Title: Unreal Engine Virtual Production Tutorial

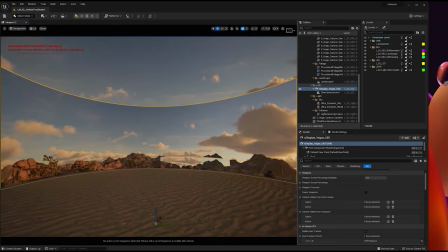18:10 We need to remember this is for virtual production, right and when this is we see this in the viewport we tend to think that if this
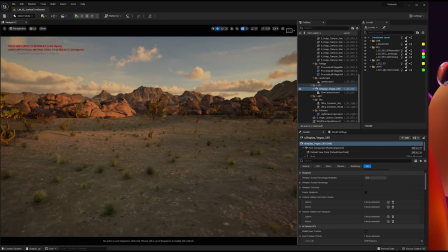18:18 stuff doesn't look super super high quality it's gonna look bad in the LED but we forget that this is gonna be filmed by a lens probably gonna
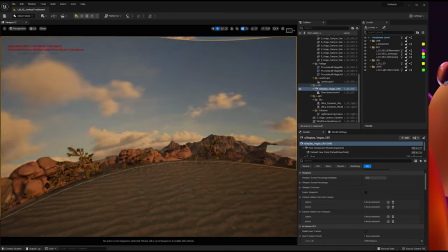18:25 be defocused because gonna be focusing the subjects so we don't really need that
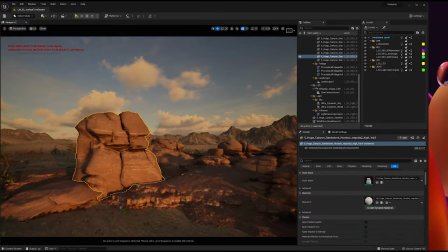18:30 super high fidelity quality all of this this rocks that's one of the tricks that we do
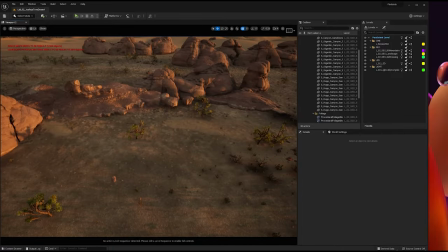18:35 to you kind of like save memory just lower everything to three levels of detail which
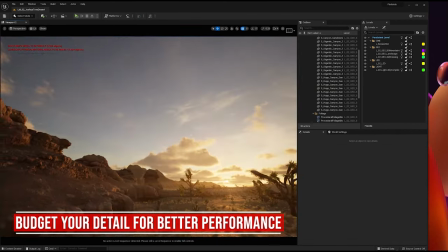18:40 essentially means saving memory for us which allows us with the free memory to add more detail in the environment.
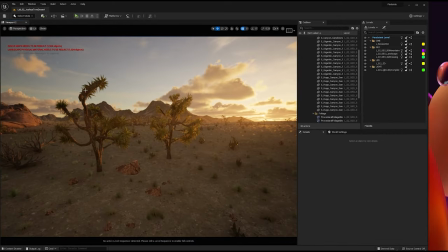18:49 Luckily for us is a desert so it doesn't need to have the lot of details but some of the trees they can be a little bit challenging.
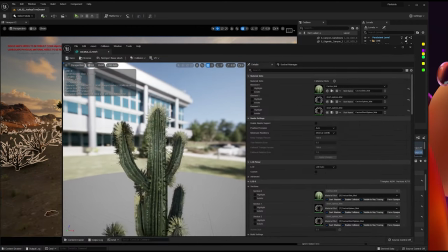18:56 Some of the cactus that we have there's a lot of detail so
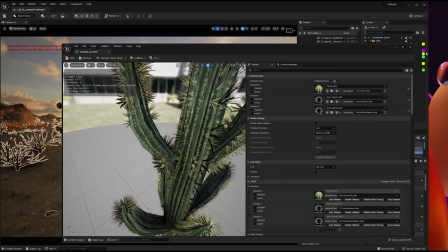19:02 that's the tail that we can add back to the scene for stuff to look a little bit better.
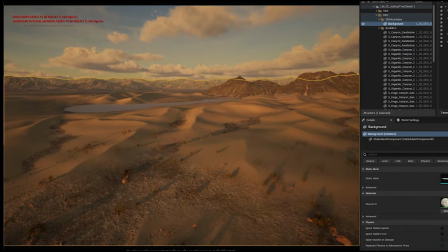19:07 The mountains in the back there, some of them are part of the landscape, some of them are added like this one here.
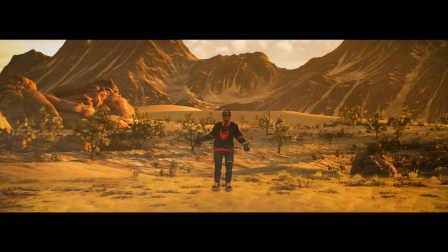19:14 The cool thing about this is if you want it to be playful, if you wanted to make a game with this environment, you could.
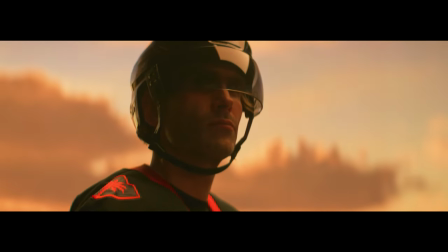19:20 You could just walk around the environment if you wanted. It's a very beautiful environment. We like this one.
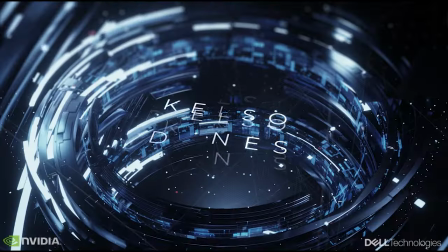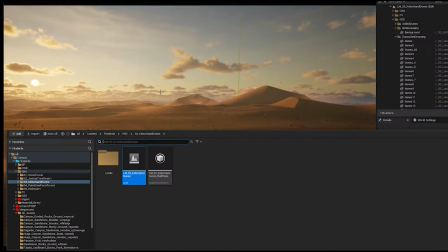19:30 This is the environment tree, Kelsus Sand Dunes.
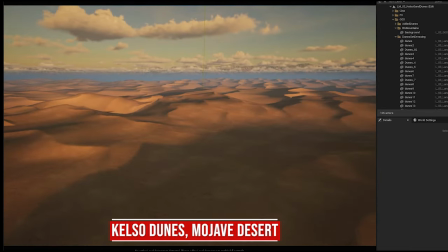19:33 Same workflow as the other ones. is a massive landscape with a lot of geometry in the very back to kind of like sell the look.
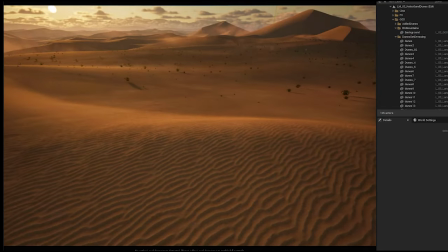19:44 Same sky, also same time of the day as the last one. The only difference here is that this is literally in the middle of the desert.
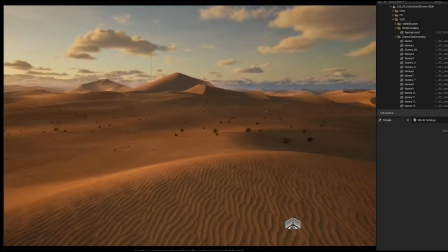19:51 And the way that I achieved this look was just have a low
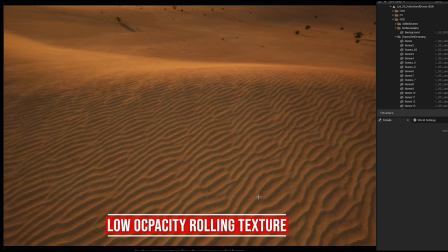19:57 opacity rolling texture through the landscape that makes it look like it has sand going
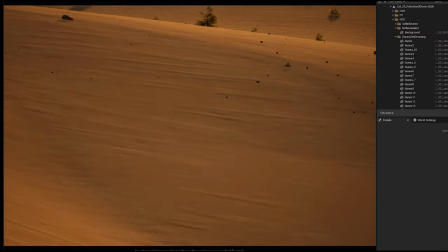20:04 through it. it's pretty interesting looks very nice as you can see some foliage
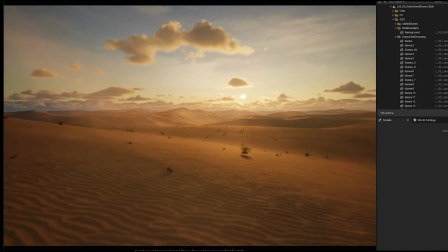20:09 flying with the wind I also make sure to add some particle effects
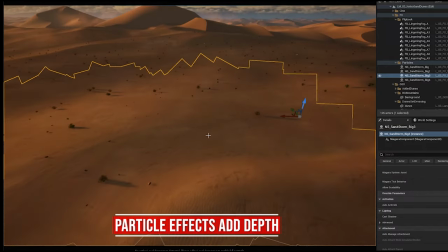20:16 that I repurpose from the snow one for the first environment
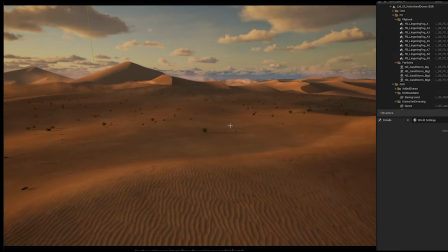20:20 from the snow top on the mountain and it just changed the color to be a little bit brownish
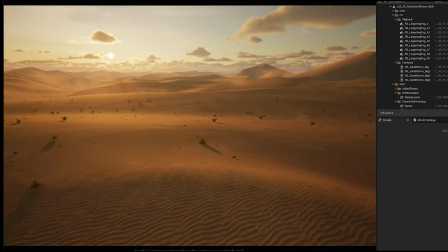20:26 so it looks like a sand being blown with dust on top of that I added this
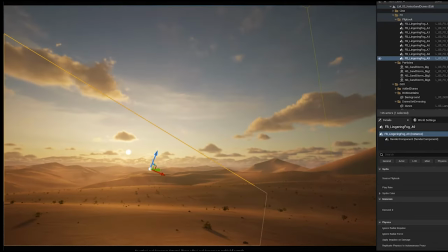20:31 footage from action VFX which is a real
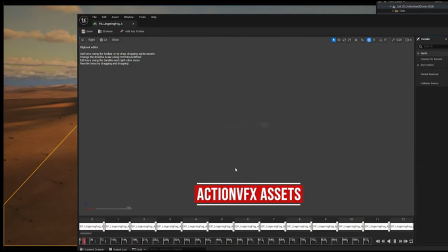20:36 element by the way of lingering fog just moving around and what I did we just added like a texture of sand to it so it almost looks
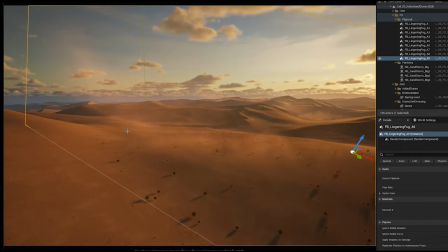20:47 like it's sand just being blowing around and just moving back and forward just
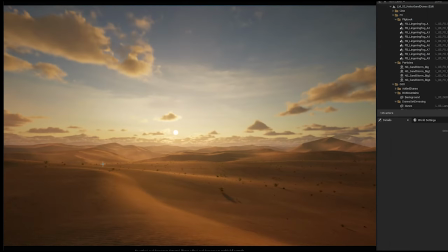20:54 give this look this looks very dirty very sandy like and it's just
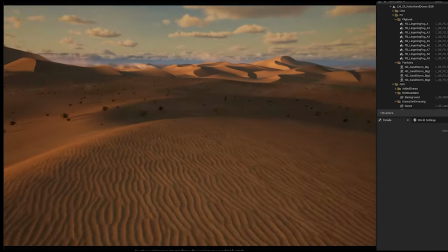20:59 like set dressing there wasn't much to do in this environment so it turned to kind of like adds details here and there and in some small rocks
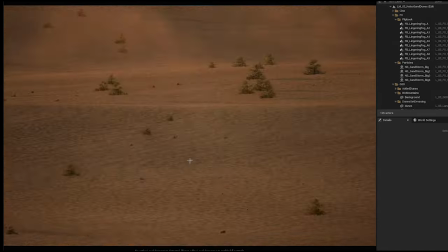21:07 around so there's a tiny shadow being cast this is supposed to look very bare and as it does so the idea of the set dressing here
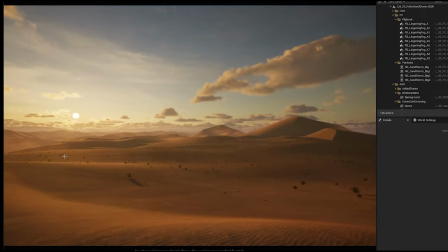21:15 is just adding stuff there's very subtle just to kind of give a more readable desert
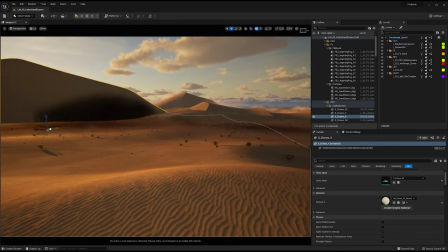21:21 look I want to doom to be there I like the framing but I feel like we're missing a dune in this area here.
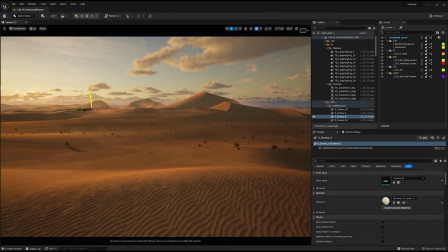21:28 So we have like a few variations of different dune geometries that we can just place whenever we want.
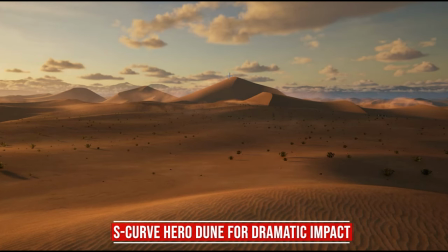21:34 And what I was looking for is just like this very like the peak of the dune and then you can start seeing like the S curve of the dune.
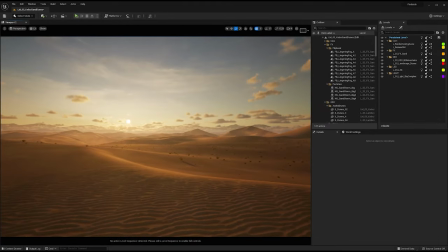21:40 I was very happy with this one. I think it's very subtle. It looks very very beautiful especially because of the
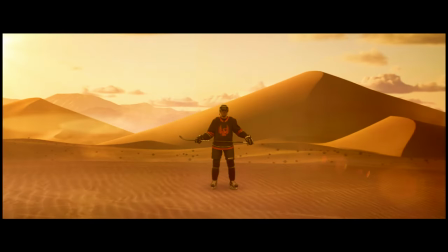21:48 subtle details of the sand moving through the surface it looks pretty cool.
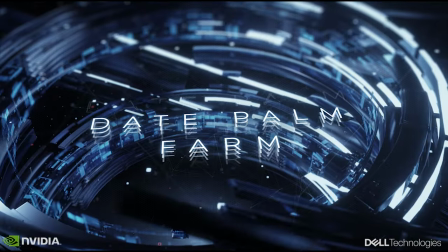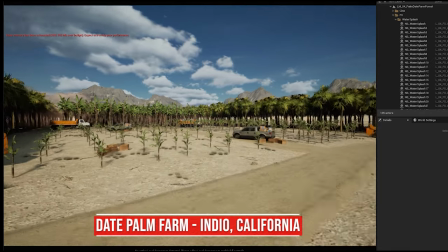21:59 I try to make sure that this environment will look like it's a farm and midday when people are collecting dates and as you can see
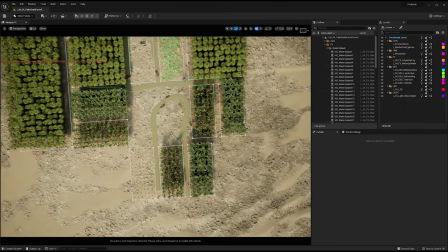22:07 if I go a little bit further away you can see every every every tree is falling like a pattern you have the more mature trees
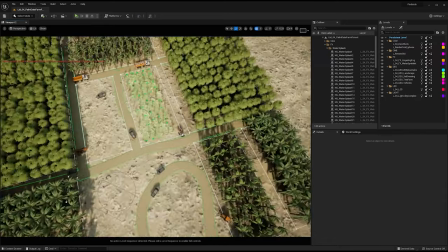22:16 young lanes and even the sap trees here too and they will all design on
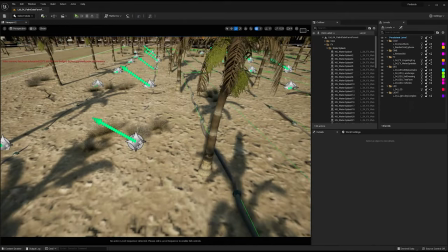22:25 a grid and we even have the irrigation pipes
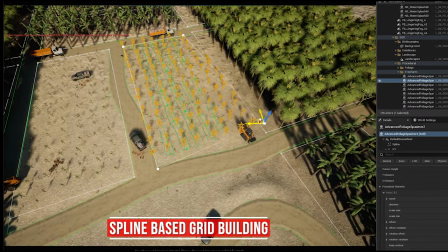22:30 where so I can do any kind of arrangement that I want and really or direct where
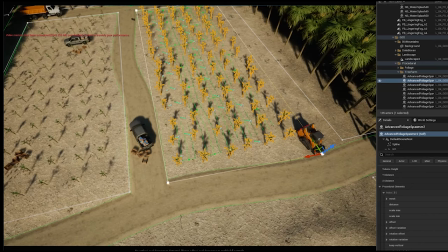22:37 those will be here I'm trying to have one row of the saps and
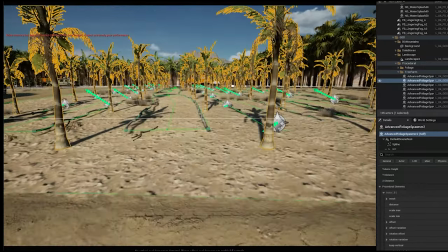22:43 in between each one of those rows a row of the the cable with the water and you can see there's like some water splashes in there there's a lot
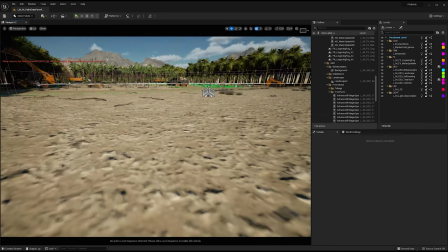22:52 of detail here and the volume is here so this is the view from the volume you can see there's like rocks and branches on
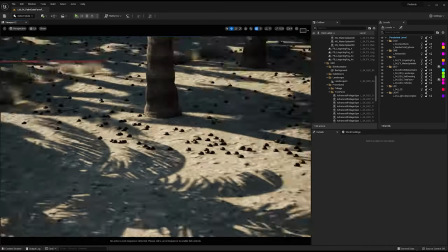23:00 the floor if you look to the left you can see a bunch of dates they're a little bit bigger than they would be in real life but i did that so you
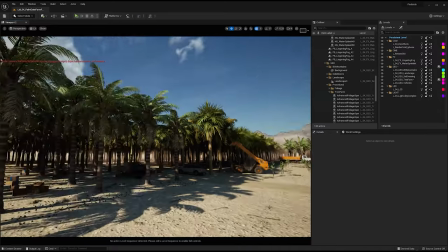23:08 could have the detail coming through on the led as you look to inside you see there's like a mist of dirt
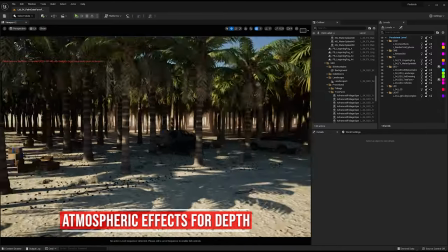23:16 for the desert
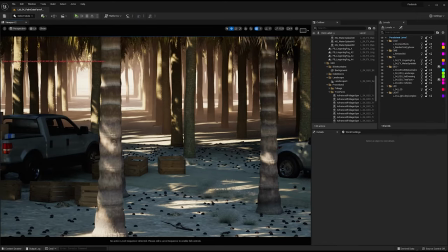23:18 that's like rolling and you see there's like some details like the cars storing with the boxes here and there machinery to get the dates
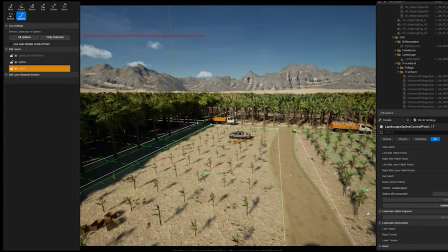23:26 from the trees the good thing about this is that
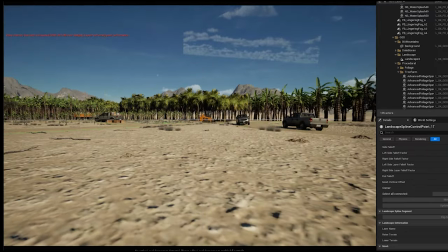23:31 even though this is the angle that we're choosing to shoot it ideally if you want it
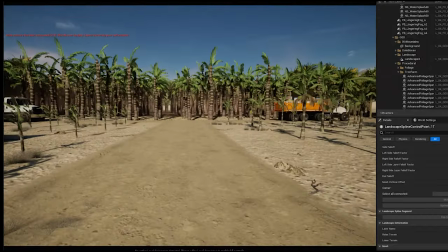23:37 to move all the way here and shoot here you have other locations that you can shoot to and
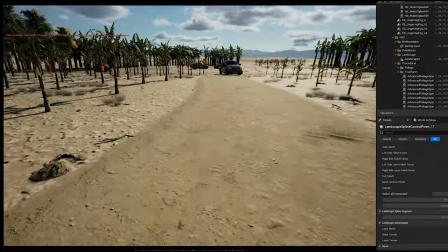23:42 that's because there's a tail all around it doesn't matter the direction you're looking so
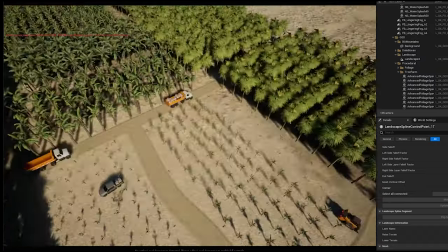23:46 you're gonna look like the date farm this environment will be heavy but it's totally usable maybe we need just need
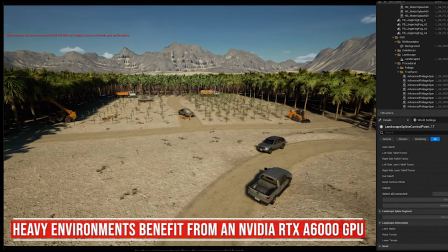23:55 to have a little bit more graphics card memory in order to operate to be lower a little bit of resolution of the textures but yeah it's my favorite environment so far
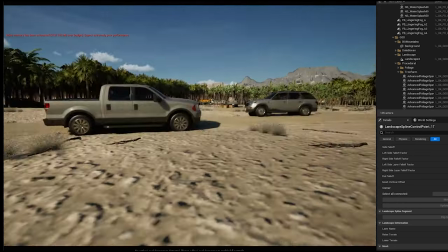24:03 we flew the tables the car really helped to to sell the
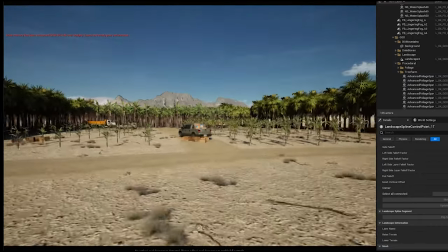24:07 the idea that this is a farm is being operated on
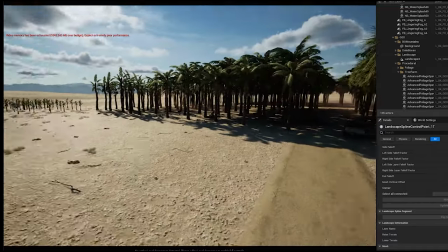24:12 a daily basis and is like the middle of a workday on a farm.
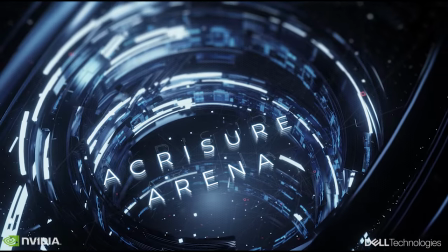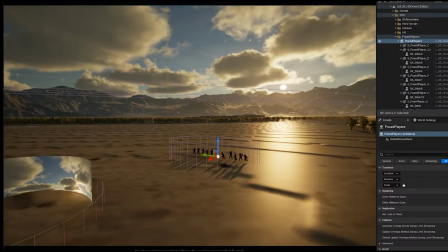24:21 This is the last environment. This is the HQ for the Firebirds. And as you can see,
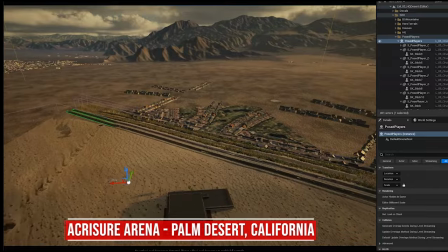24:28 I used the information from Houdini again to get the correct location where it's going to be built.
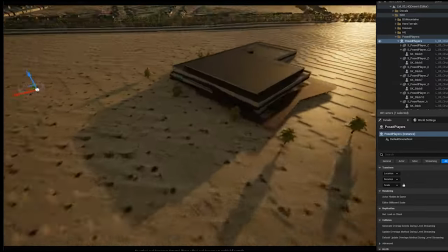24:35 And this is the actual building.
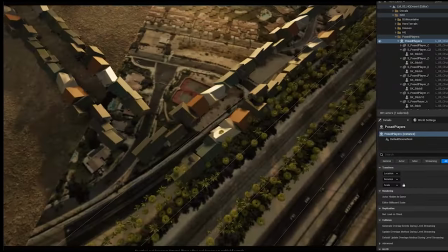24:39 And place based on the satellite like they get where some houses will be.
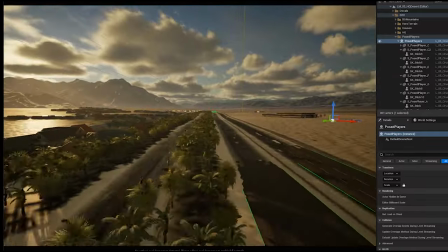24:46 I reconstructed the roads just here so you can see the division of the palm trees from one side to the other.
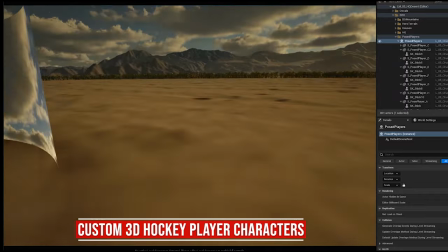24:55 And the view from the LED stage is this. One of the things that I also add to this one is the players.
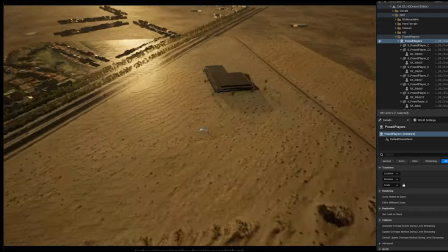25:05 And by the way, there is like a geometry here.
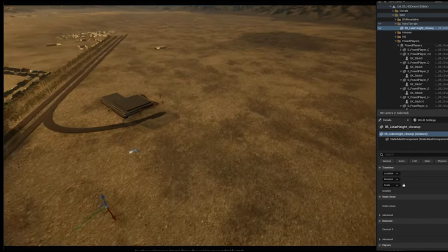25:07 I'm just gonna hide it so you can actually see how the landscape looks like the
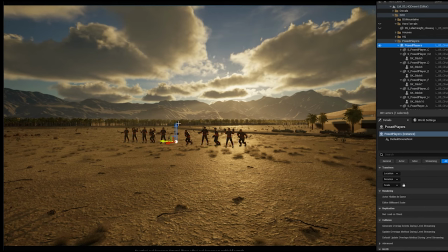25:17 fiber players are a little bit higher than the ground so i'm going to move them down and
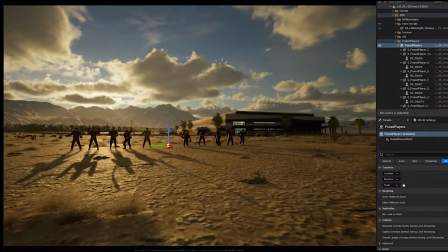25:23 as you can see they look quite epic with the shadow just stretching all the way is
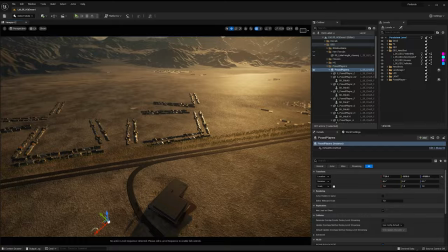25:31 that i also added some of the sigis from far away i wanted this to look like it's a live space from the front above it kind of looks weird
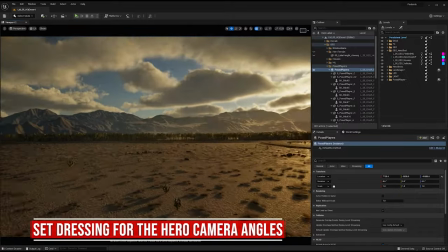25:40 because there's no details but what we really want is this angle right the straight angle we want to have something there that look like
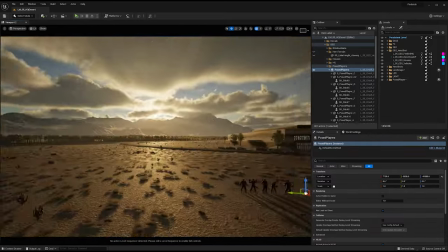25:48 a city that looks like houses and if you look from far away you want to see something that looks like buildings
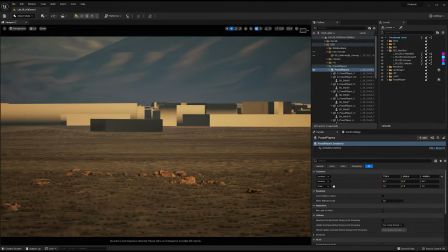25:56 it's just like set dressing it's not really designed to be pixel perfect as you can see there's a bunch of boxes in the shape of buildings but when you see through the
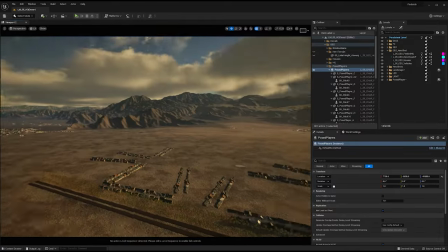26:05 volume it just helps the idea that we are in the valley.
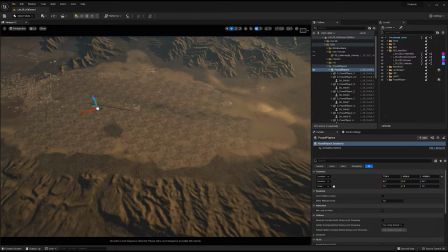26:09 All of this is to scale of course and this is based on satellite data so if I really go far away you can see the entire valley here.
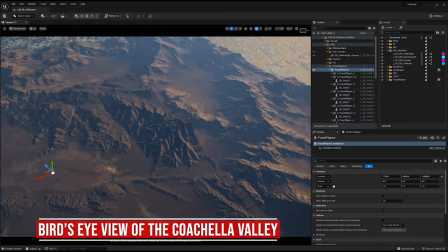26:18 And what I did here I got the major area of the valley and behind it I just added more mountain range.